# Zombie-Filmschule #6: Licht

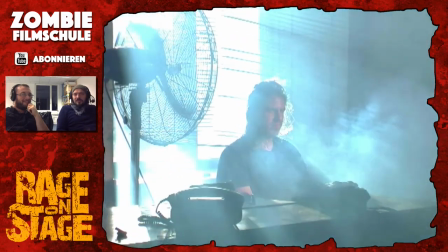Und da hatte ich auch von vornherein irgendwie schon, ohne dass ich das Set gesehen habe, Genau sowas wollte ich die ganze Zeit immer mal machen.
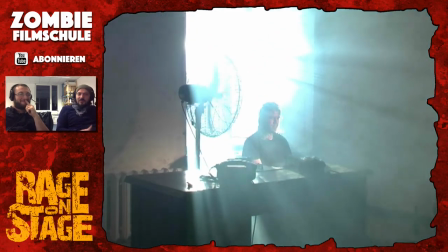Halt viel mit Gegenlicht und so weiter. Also so eine typische, sag ich mal, 50er, 60er Jahre Low-Key-Sache, bloß halt in Farbe.
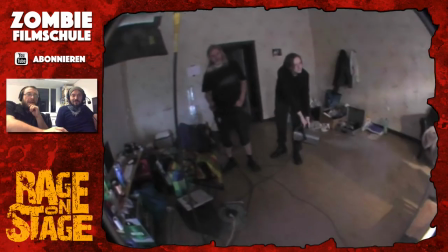Das ist eigentlich auch ganz toll geworden. So, jetzt sehen wir gerade, wie Mario hier alles schön einnebelt.
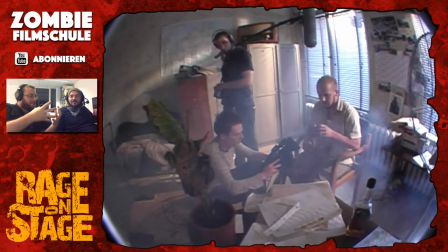Das war sowas, was ich irgendwie schnell gelernt habe. Wenn man schnell irgendwie geiles Gegenlicht auch noch richtig schick machen will, ohne Nebel geht dann nichts.
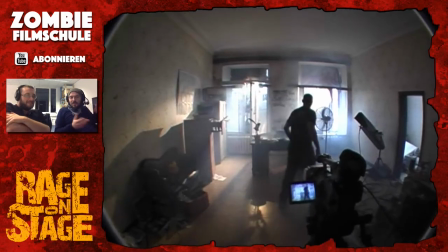Generell ist ja halt, also Schatten sieht man halt immer dadurch, dass das Fehlen der Lichtquelle ist.
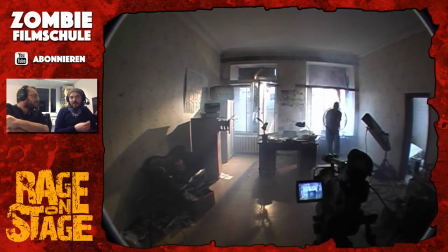Wenn man Licht aber halt fühlbar in einem Raum machen will, ist es halt natürlich immer Partikel im Qualm und so weiter, Raum mit Zigaretten und so weiter, funktioniert immer.
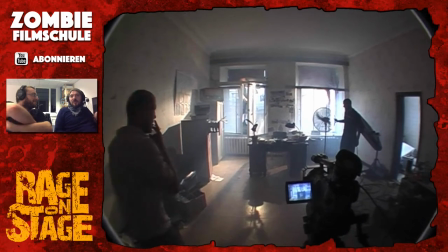Aber wenn man halt wirklich einen Dunst irgendwie schafft im Raum, ist es erstens dienlich für die Blende und zweitens ist es natürlich halt, dass das Licht halt nicht so krass überstrahlt.
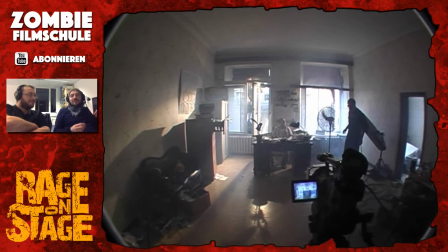Aber man sieht halt genau die Kanten, die halt der Schatten macht. Und das bringt halt unglaublich viel für die Atmosphäre.
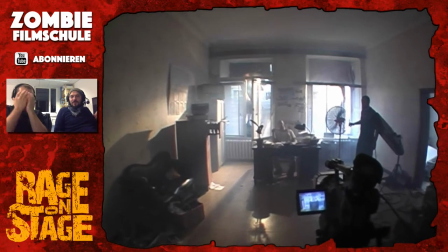Was ist mir gerade einfällt, Batze?
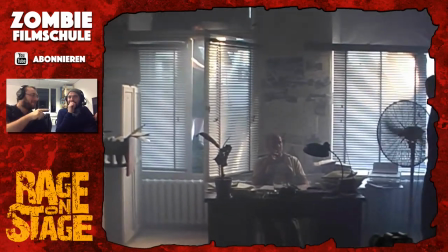Ich war ja damals mit als Making-of-Typi dabei bei dem Hellraiser-Dreh von den Leuten, die den Morphium läuten, Thomas Wüstelmann und Co.
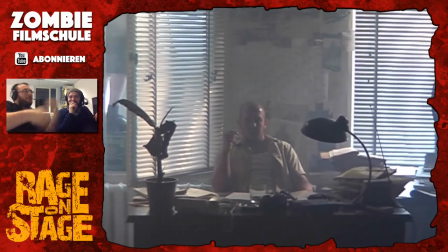Und da weiß ich noch, da haben wir dann mit Zigaretten und Staub versucht, diese Partikel irgendwie in die Luft zu drüber.
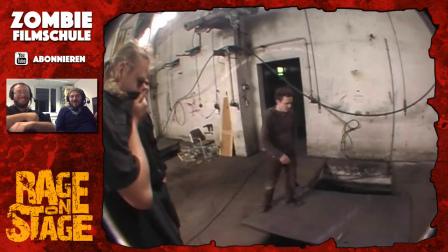Das war dann auch fast zwei Jahre vorher.
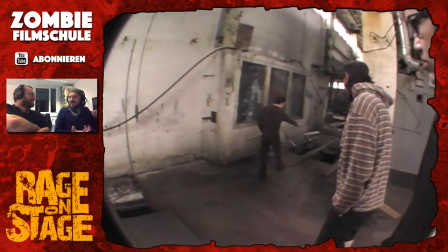Es ist generell wie die Anfangsskills, also man weiß halt viel, aber wenn dann die technischen Gegebenheiten natürlich nicht da sind,
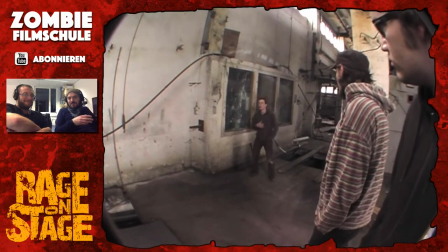wenn ich überlege, mit was für einem Lichtgeschirr ich am Ende gearbeitet habe und was ich da gemacht habe,
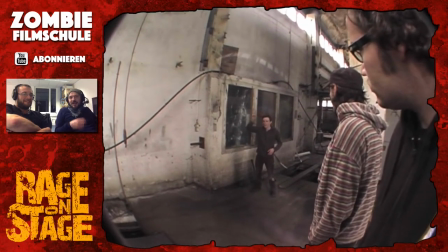ist eigentlich völlig utopisch, aber halt das ist wie dieser alte Ostspruch, irgendwie aus Scheiße Bonbon machen.
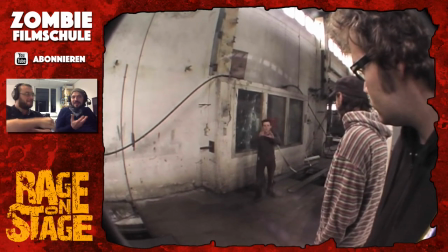Man bekommt halt immer, wenn man ein Ziel hat, dann bekommt man eigentlich immer irgendwie das doch schon hin.
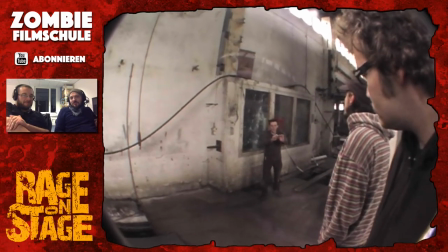Man muss halt viel basteln, viel bauen und halt viel halt, sag ich mal, aus der Trickkiste rausgreifen.
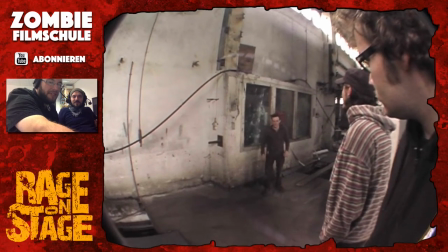Genau, das Basteln und Bauen ist immer dann schwierig, wenn man immer erst kurz vorher erfährt, was eigentlich passiert in den Szenen.
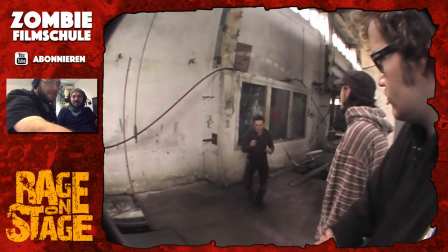Wir lauschen mal kurz rein. Mhm.
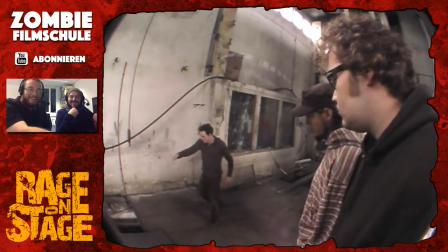Die Kammer steht auch so zu lassen. und drinnen, hier drinnen steht die Kiste, längst, man darf diesen nach hinten nicht sehen.
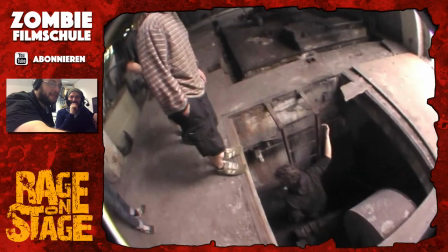Das darf man nicht sehen und das muss alles so, also was wir jetzt wirklich gerade haben ist,
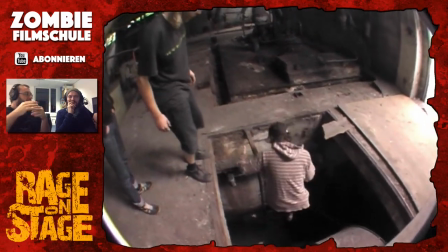Marc erzählt uns eigentlich am Drehtag selbst, was eigentlich passieren wird und jetzt müssen alle reagieren und Matze,
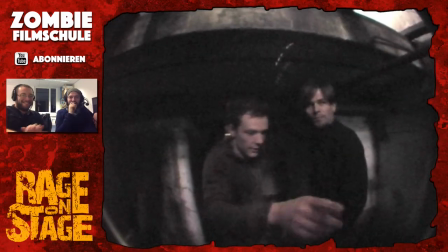mach mal bitte geiles fettes Licht. Ja, also auch gerade halt so hier unten dieser Tresorraum, was ja auch ein tolles Setting war,
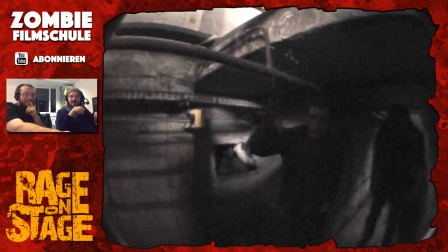erst mal zu suchen, wo passt das wirklich irgendwie dann mit Michi ein bisschen abquatschen, wie könnten wir das machen,
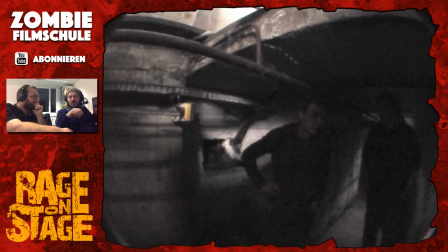so dann während Setbegehung irgendwie den schon ein bisschen rausfinden, okay, was könnte man machen, um das Ganze irgendwie ein bisschen interessanter zu machen,
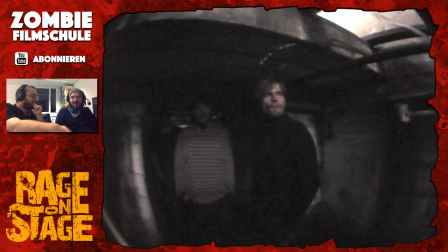also auch halt vielleicht irgendwo örtlich einzuordnen und so weiter, weil natürlich die meisten Locations,
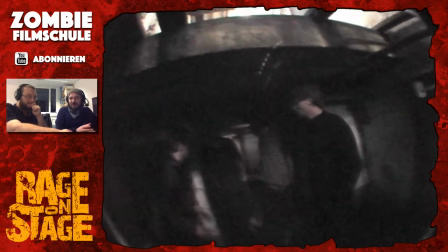die passen natürlich eigentlich, sind natürlich nicht alle nebeneinander, sondern alle weit entfernt und deswegen musst du halt ein bisschen an Anschlüsse achten,
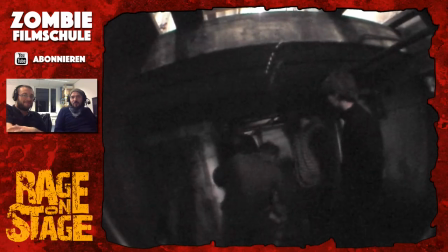aber halt dieses Heizhaus hat extrem viel halt geboten und in krasser Weise sind natürlich irgendwie in die dreckigste,
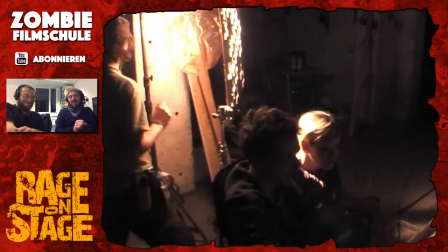tiefste, unterste Stelle sind wir gegangen und am Ende haben da halt einfach so was Perfektes gefunden,
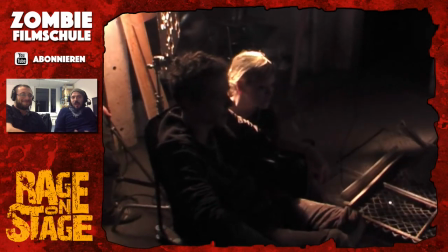was halt auch wirklich am Ende dann den Look hatte, die ich eigentlich auch wirklich mir vorgestellt hatte.
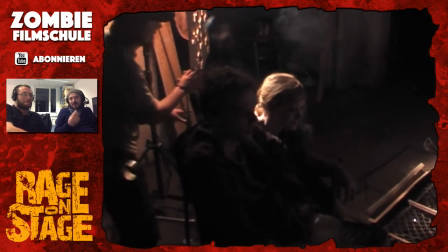Also da ist ja ich bin eh ein Loki-Kind,
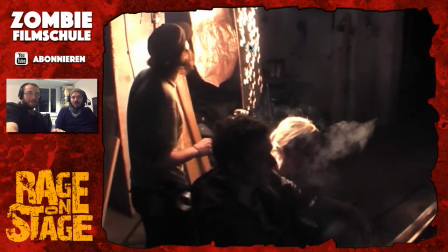was auch am Ende halt mit dem wenigen Licht halt natürlich immer wieder irgendwie gut zusammengepasst hat, einfach wirklich was Tolles zu machen halt.
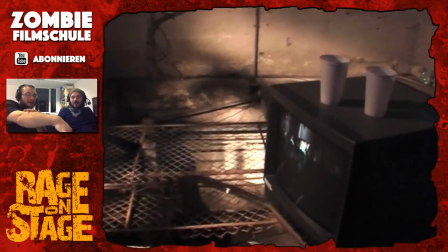Ich hab auch gerade mal mit der Maus auf diese
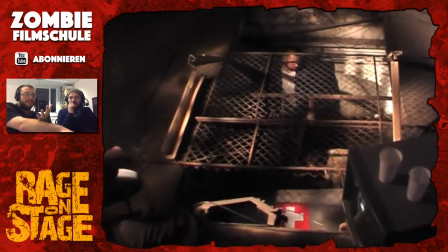Konstruktion gezeigt, das war für mich auch so, also ich hab da ja auch wahnsinnig viel gelernt und das war eins von diesen Sachen, die man sofort verstanden hat,
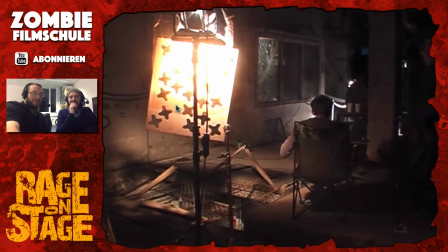warum das schon immer so ein Klassiker auf Filmsets ist, wenn es ums Beleuchten geht. Wie nennt man das?
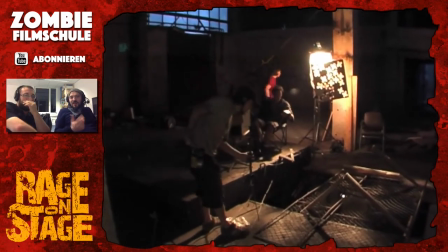Ja, genau. Es kommt eigentlich auch hier mehr dann wieder aus dem Bühnenlicht.
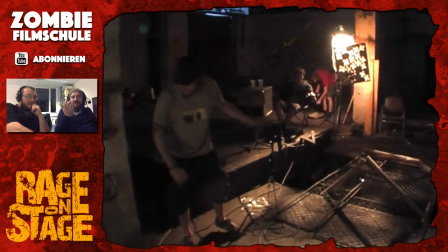Also bevor Film kam, war ja natürlich Theaterlicht, wo dann halt hier alte Seemänner zum Beispiel mit farbigen Gläsern und so weiter einfach dann halt die Lichtstimmung gezaubert haben.
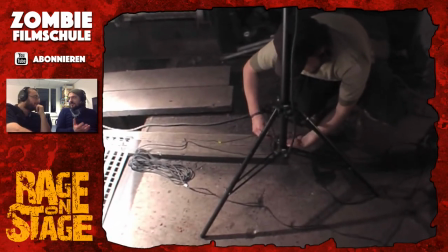Unter anderem haben sie natürlich dann angefangen, einfach halt hier flaches Licht, erzählt nicht viel, sieht auch nicht schick aus,
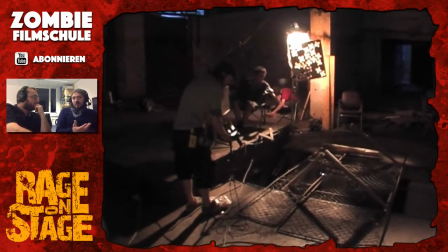dass man das alle einfach halt mit Brettern, die halt verschiedene Schnittmuster drin hatten, um einfach halt ein lockeres Licht hier reinzumachen,
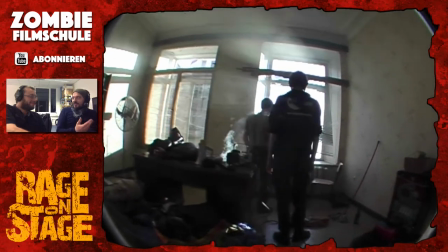damit man halt auch nicht so ganz weiß, woher die Lichtquelle kommt. Und man nennt das auch am Ende als ein Fülllicht.
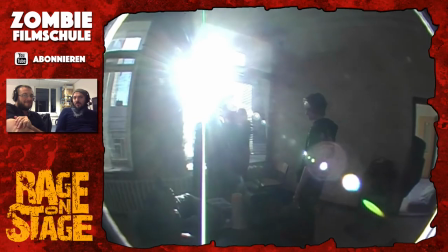Also wo halt viel glatte Strukturen, die im Hintergrund sind und so weiter, einfach immer wieder auffüllen kann.
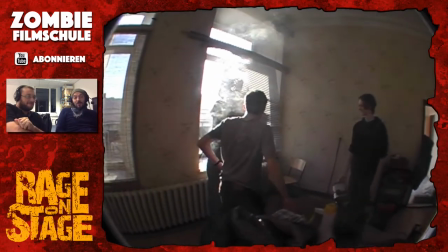Also wir mussten auch extrem viel.